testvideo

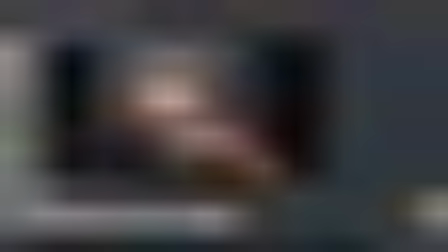(2:03)
will see that I'm actually dimming the environment quite a bit few frame one frame before the lightning happens see this is before and then this is after that's to replicate as if something super bright came into screen
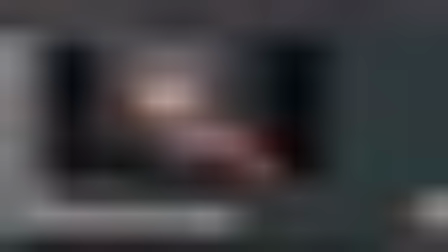(2:21)
or we're looking for this we have to adjust our eyes to see you know the
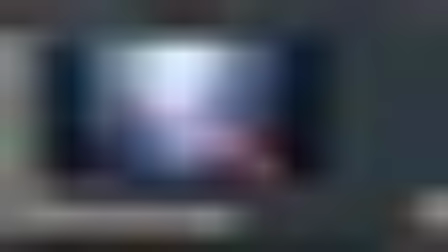(2:27)
brightest thing properly and everything else will get dim like proper exposure and
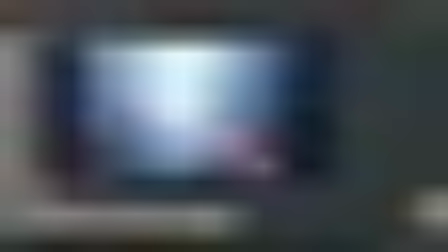(2:32)
when we get to this frame pretty much everything else is dark except this
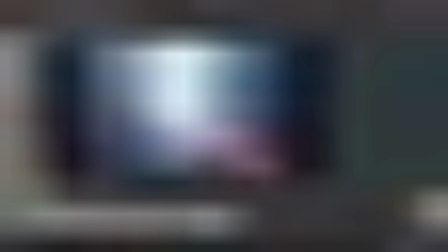(2:36)
lightning and then we see except this light and then we see this lightning
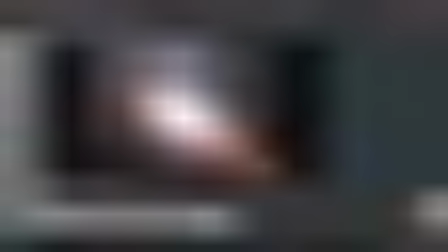(2:41)
in the center and then the magical effects i think i could have done better in terms of lighting to dim out this red light here and
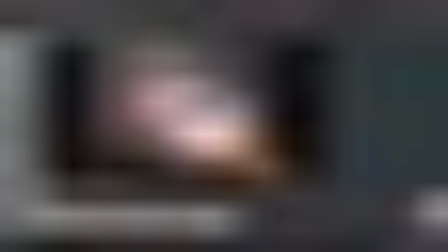(2:53)
just have these frames be the the the magical effects
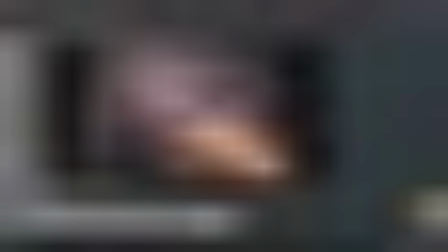(2:58)
time so we can see it properly and then after that goes so after that
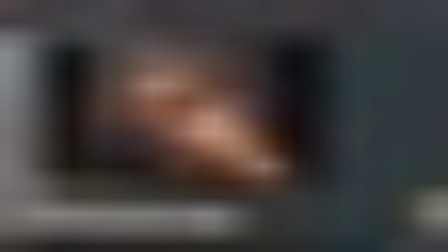(3:04)
phase the lighting still has to be interesting okay so what I've wanted to do is I
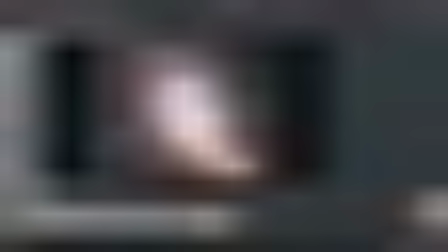(3:10)
wanted to show and put emphasis for the fire and it's going to be more visible
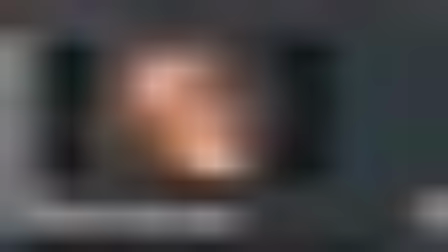(3:15)
later so once we go through this there's no more the
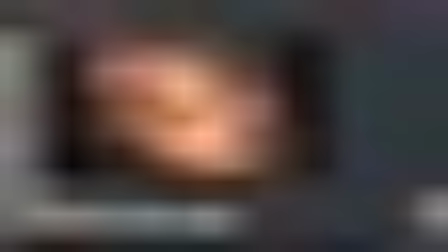(3:22)
lightning effects the lighting effects in the entire scene is dimmed down and the focus is in the center and this is primarily done in comp instant the the lighting in the scene is not changing i just rebalanced
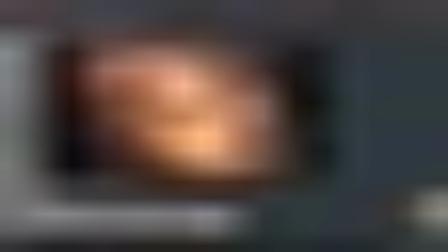(3:38)
the auvs so that i put emphasis in the center and then and then as we go we will see that i have this
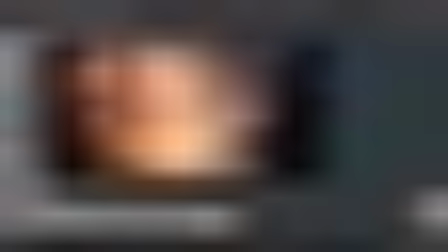(3:46)
light this fog light and the main focus is the center light and then everything else is complementing we can
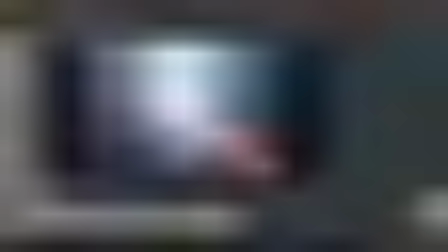(3:55)
see the ring of fire we can see everything nicely it's all well balanced now
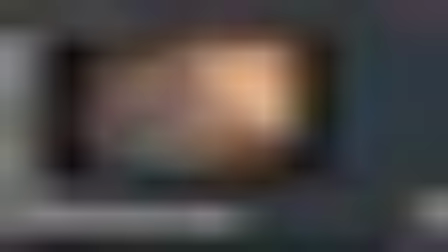(4:00)
to go back to this this
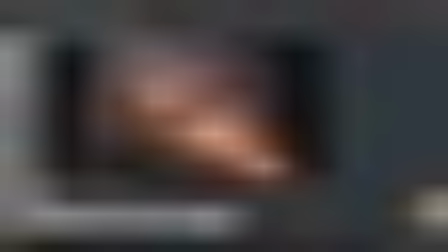(4:05)
lighting itself uh the the way i look at it is i need to make something interesting i need to make this shot interesting i need to show the curvatures as as much as possible and to show all these details all these cavities you know everything has to
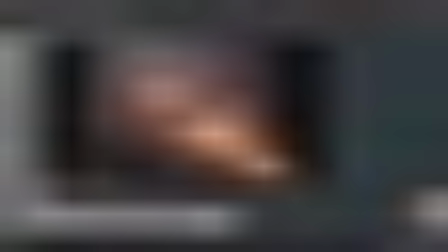(4:22)
look correct and and be visible to the viewer so when
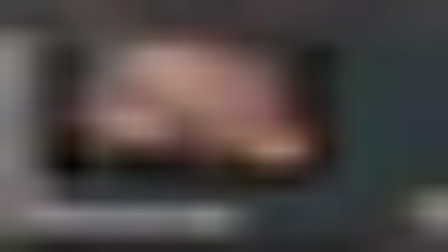(4:27)
the idea of this orange light or the top light go
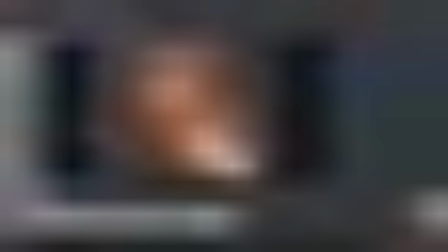(4:32)
to this frame yeah